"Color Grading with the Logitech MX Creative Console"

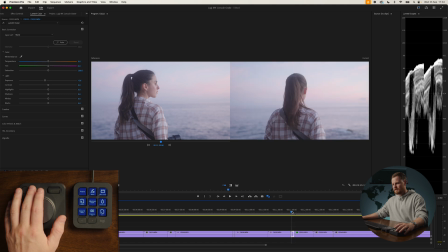Let's cut these and over here, if I go onto my Lumetri color,
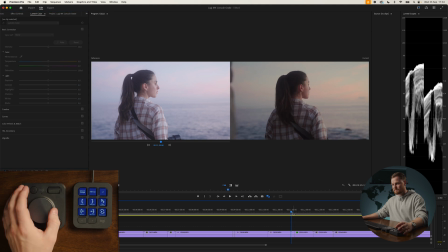then we'll go and stick on my LUT on this one. so that is going to be the look that we're going to try and achieve with the actions wheel obviously we're going to have to change a few other hues and
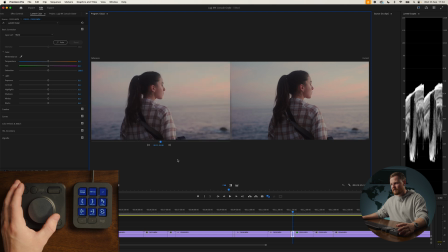saturations but if I get us onto that key frame there on our comparison view and then we're going to come over to here
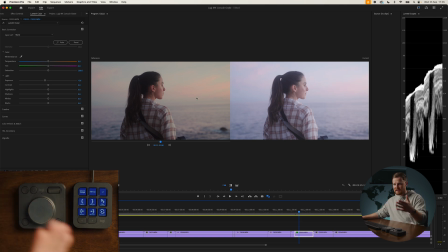now what we're going to do is we're going to try and match this frame here with my official luck which I personally am a massive fan of I just think it looks really nice I love the skin tones I love the warmth so let's see if we can do that over here with the exact same track but just using
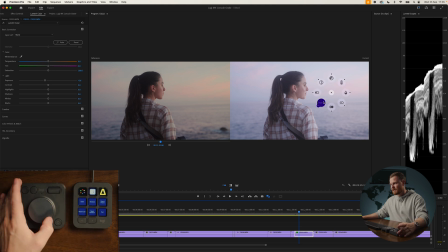the actions ring so let's click on the action ring right there first of all let's bring our shadows down so that they're looking
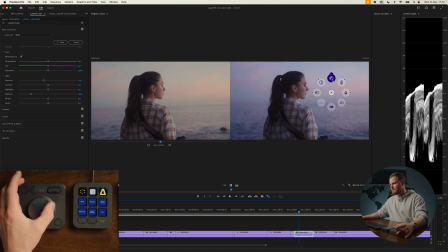pretty similar we need to bring our overall exposure down so it kind of matches let's bring up our highlights because we want to make that thing zing a bit obviously we've got quite a lot of warmth over here as well on the left so let's see if we can add that in and
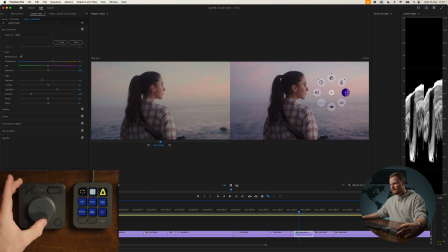also we're looking a little bit green so that is probably as far as we're going to be able to go without going in to our hue versus hue saturation levels so let's go over here and see if we can start to drag our blues up a bit so that we can start to
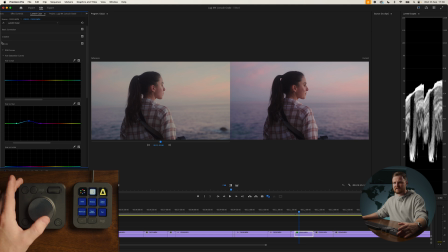match the rest i think what we're going to have to do is go over into creative and
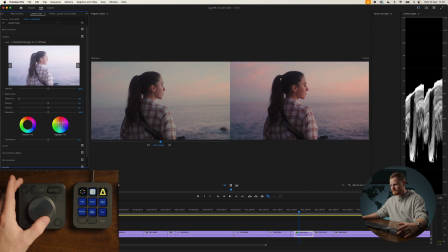add some warmth into our highlights there we go we're somewhere around there we're getting a little bit closer now let's go back over to our curves bring this down a little bit so it's not too
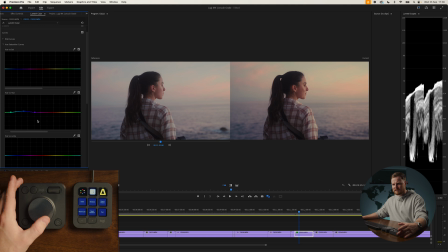green but you can see those nice dark purples in the water need bringing up to blue a little bit without changing our skin tones
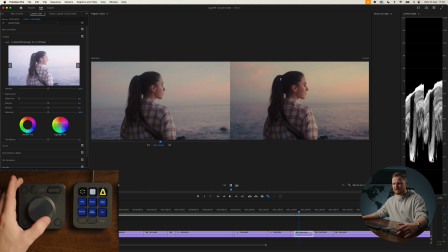that doesn't look too bad to me. What I'm going to do is bring those highlights and the warmth in those highlights down a little bit. That, to me, looks pretty damn good. I feel like we're pretty damn close there.
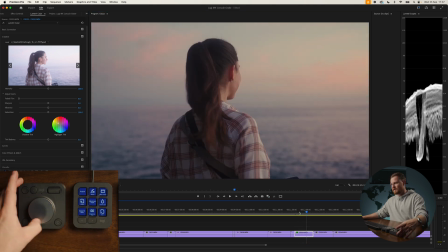So let's come back off of our comparison view and then we can head over onto another shot.
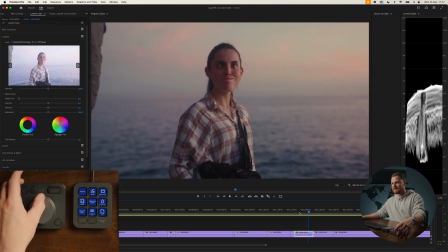Rebecca's going to absolutely kill me for showing you that shot right there. I love that video.
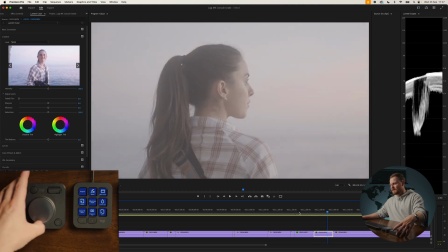Right, let's crack on to
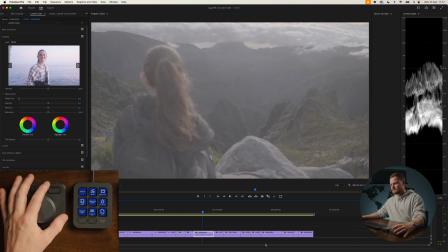another frame where do we want to go let's come out of here let's have a little look next frame
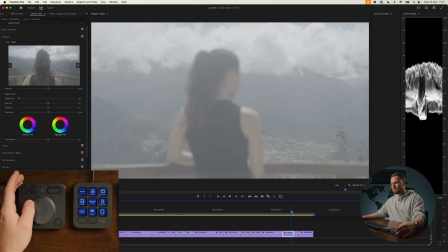okay we've got some lovely colors over in these shots here yeah this is the one right let's see what we can do here so first of all as
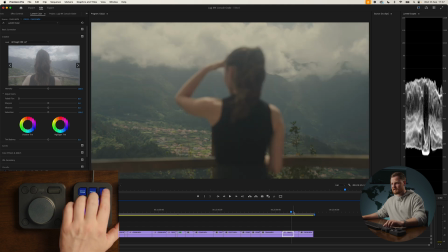usual we're going to add a lot this is obviously the conversion light that's my one let's see if we can make a nice shot out
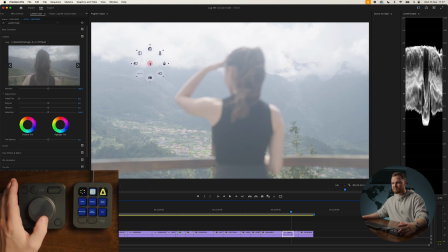of the conversion luck. So we'll go over to the actions ring. Let's bring down the shadows, mate.
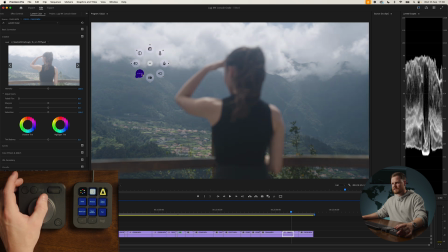To be honest, it's all a little bit higher at the top anyway. So let's bring that down. Bring those shadows right down.
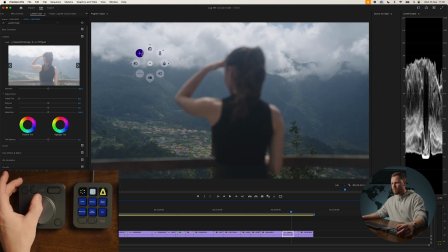I want to punch quite a bit of saturation in there. Oh, that shot looks pretty damn good straight off of the bat. Tiny bit of warmth in there. Tiny bit more saturation. Don't want to push it too far. Skin's starting to look a bit funky. Mate, to me, that looks pretty damn good.
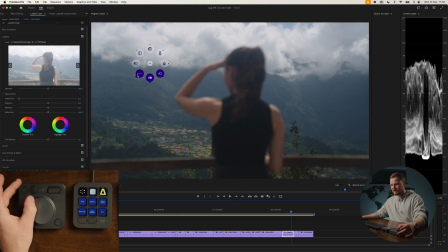If we bring our highlights down, we'll get a bit more detail in the highlights. Shadows have got a ton of room. We can even bring our blacks down a little bit. That looks pretty damn good to me, and we haven't even really adjusted the colors too much.
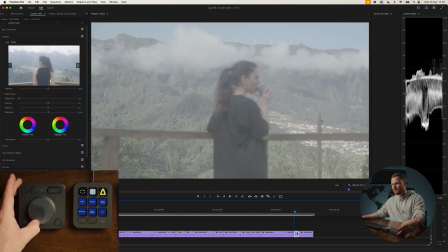Slog3, when you use it correctly and you use the correction lutz and whatnot, really does grade up like such a treat.